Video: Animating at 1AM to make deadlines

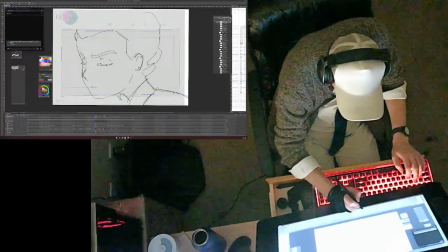80:49 Because I don't want it to be like I don't want to be rushed. Like it is sort of a slow movement.
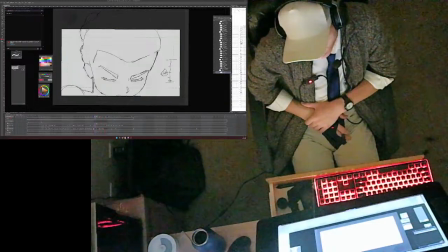80:58 Just I want it to start as a whip and then even out. Make it a bit of motion blur.
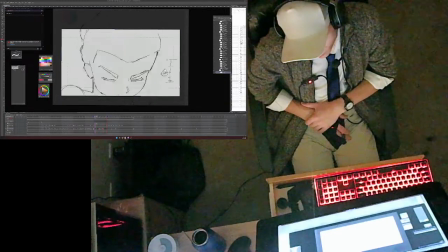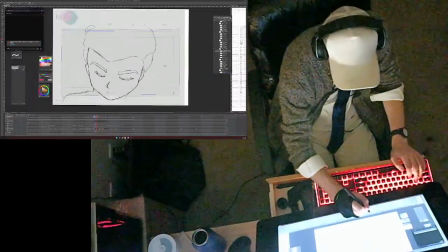81:18 This looks good. Let me see how it looks if I give it more
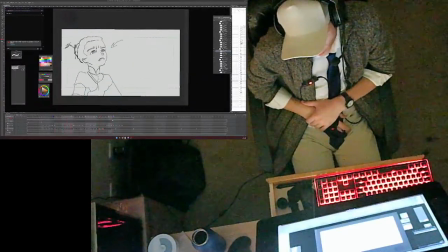81:24 of the more runway to sort of build into it. She goes up, down.
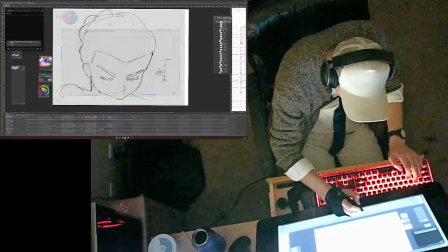81:33 I want that down to be like a whip. I want it to be whippy. I don't wanna make it imperceptible.
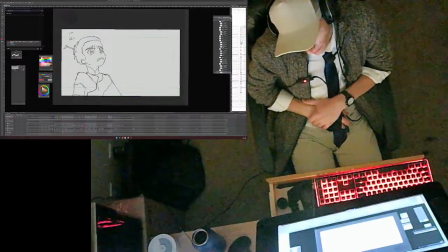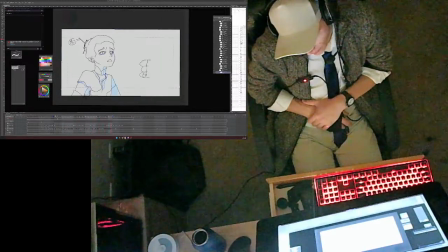82:06 Adding a bit of camera move might patch that seam a little bit, make the seam a little bit more blended. Also having the background panning will make this way cooler.
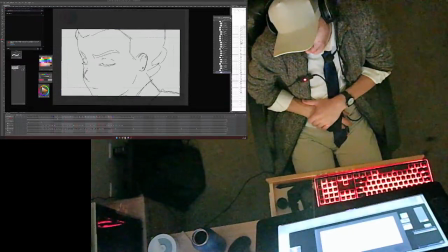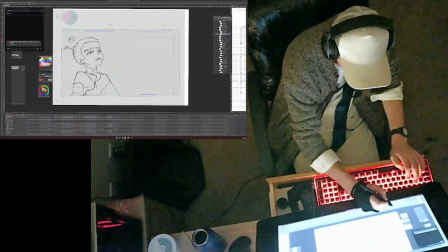82:33 Let me see the whole thing.
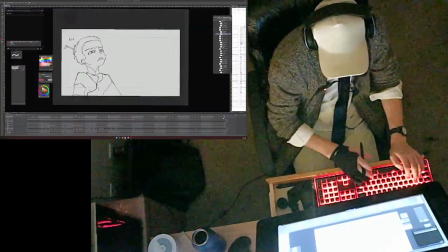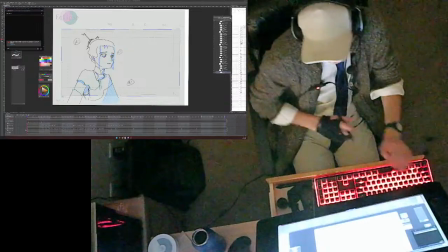82:48 See the whole thing.